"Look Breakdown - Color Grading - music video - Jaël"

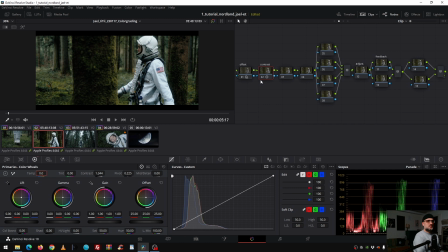3:17 then with the pivot point i change the middle gray and lower it down quite a bit so now i have a pretty rich image i like to work with a lot of saturation first and contrast so i see some
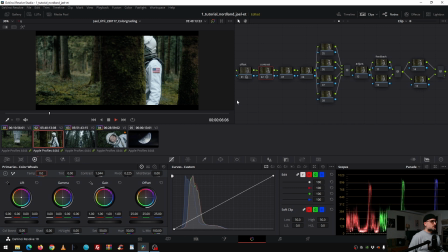3:32 color issues maybe or skin tone issue or white balance issue i get better results because i see more so now play it through
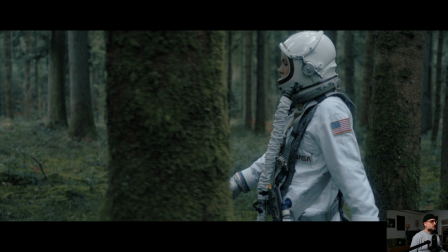3:42 it looks good so we went from this to this then
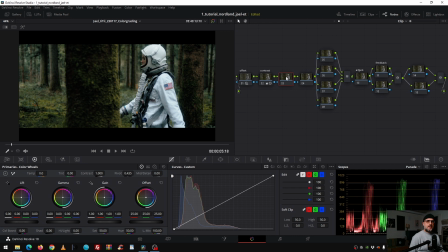3:47 on the next note I created the look so in the HDR mode I went with the offset and I dialed in this bluish that I was talking about before to make the surrounding
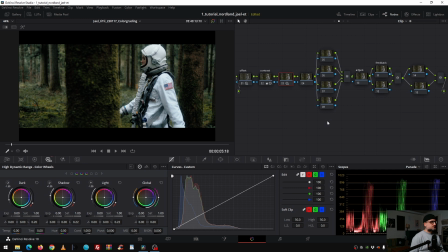4:03 to feel really really strange so i go down oops here like that
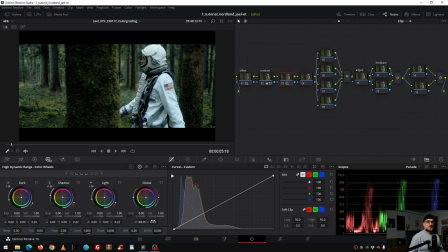4:16 88 it's good and then i change the angle here to five so i got
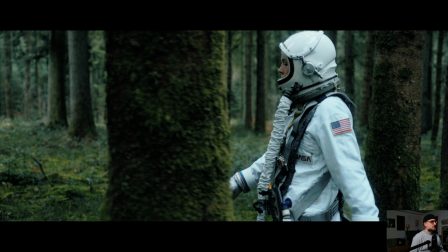4:24 the hue that i really want before and after and now it looks a
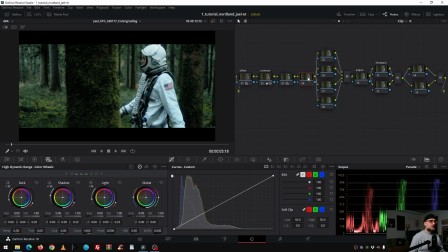4:32 little bit surreal then with next note I finessed the look because for the director it felt a little bit too blue on the suit so
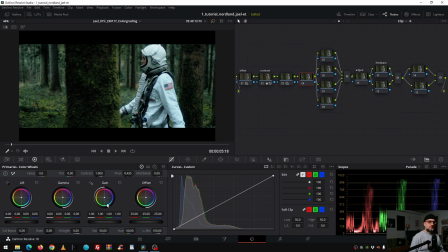4:47 we had the idea that we implement with the gain wheel in the primaries down here a little bit of warmth so we have a little bit more color contrast and the suit don't get that blue so I go here and I put some yellow
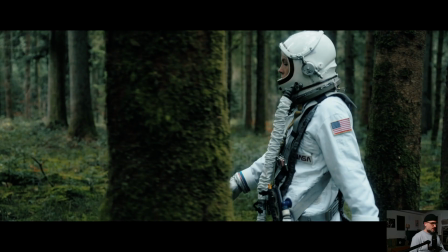5:06 red in it like that and now before and after you see that the suit feels more naturally because important for us is that the surrounding feels strange and not her let's check it looks good
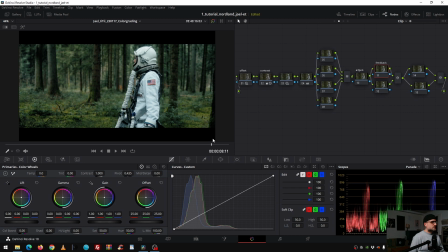5:25 so the director Luki Frieden was sitting in my color grading suite and
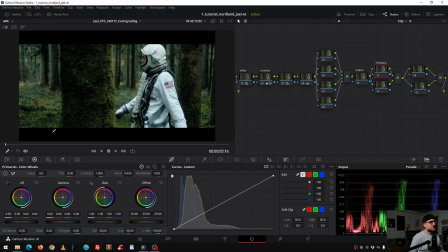5:32 he liked the concept but it was too much contrast for his taste and I agreed on him that it felt really really heavy the music video if I kept it contrast wise like that so in the feedback note i
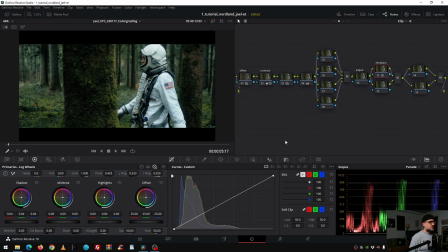5:49 went to my log wheel and in the shadows we pumped up quite a bit the black level so it feels
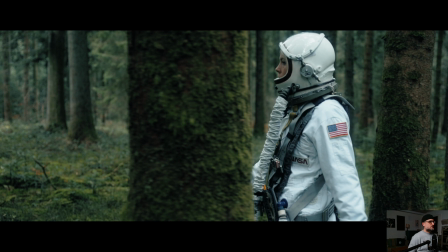5:58 more open so before and after now if you watch
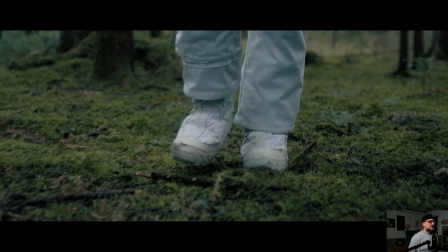6:05 it it feels like it is flat but at the end it will not be that flat because we
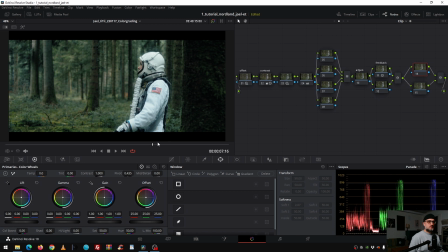6:11 made some adjustment to improve that now i focus on the viewer's eye where
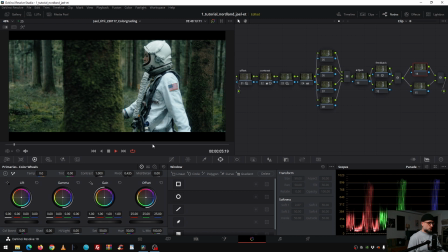6:17 should the viewer look at so now because her dress is so
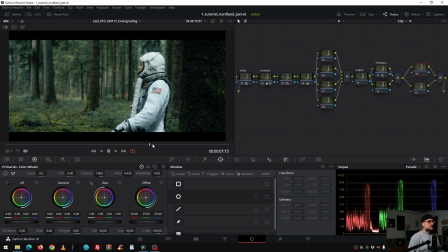6:24 bright we focus on her shoulder and her hand and not on her face so
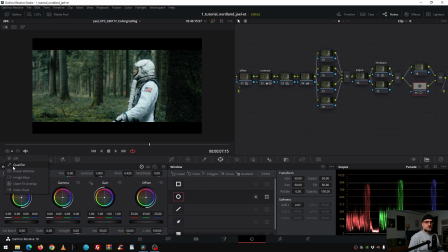6:29 with some kind of mask masking i optimize that so now here with the gain wheel i dialed down this brighter parts
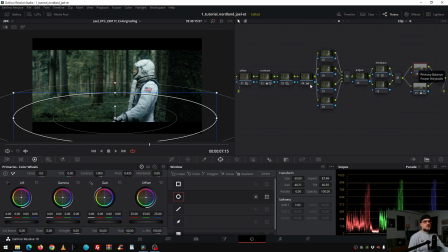6:47 maybe like that i did something like that and then i copy the mask and i paste the mask and then with the second mask i want to reshape the whole image like that so i darken down
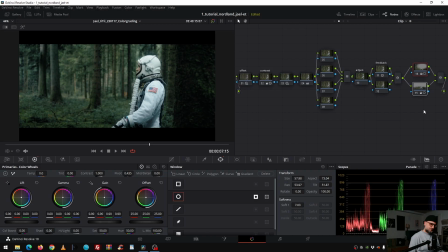7:08 the left part of the image so we really focus on her i show you the before and after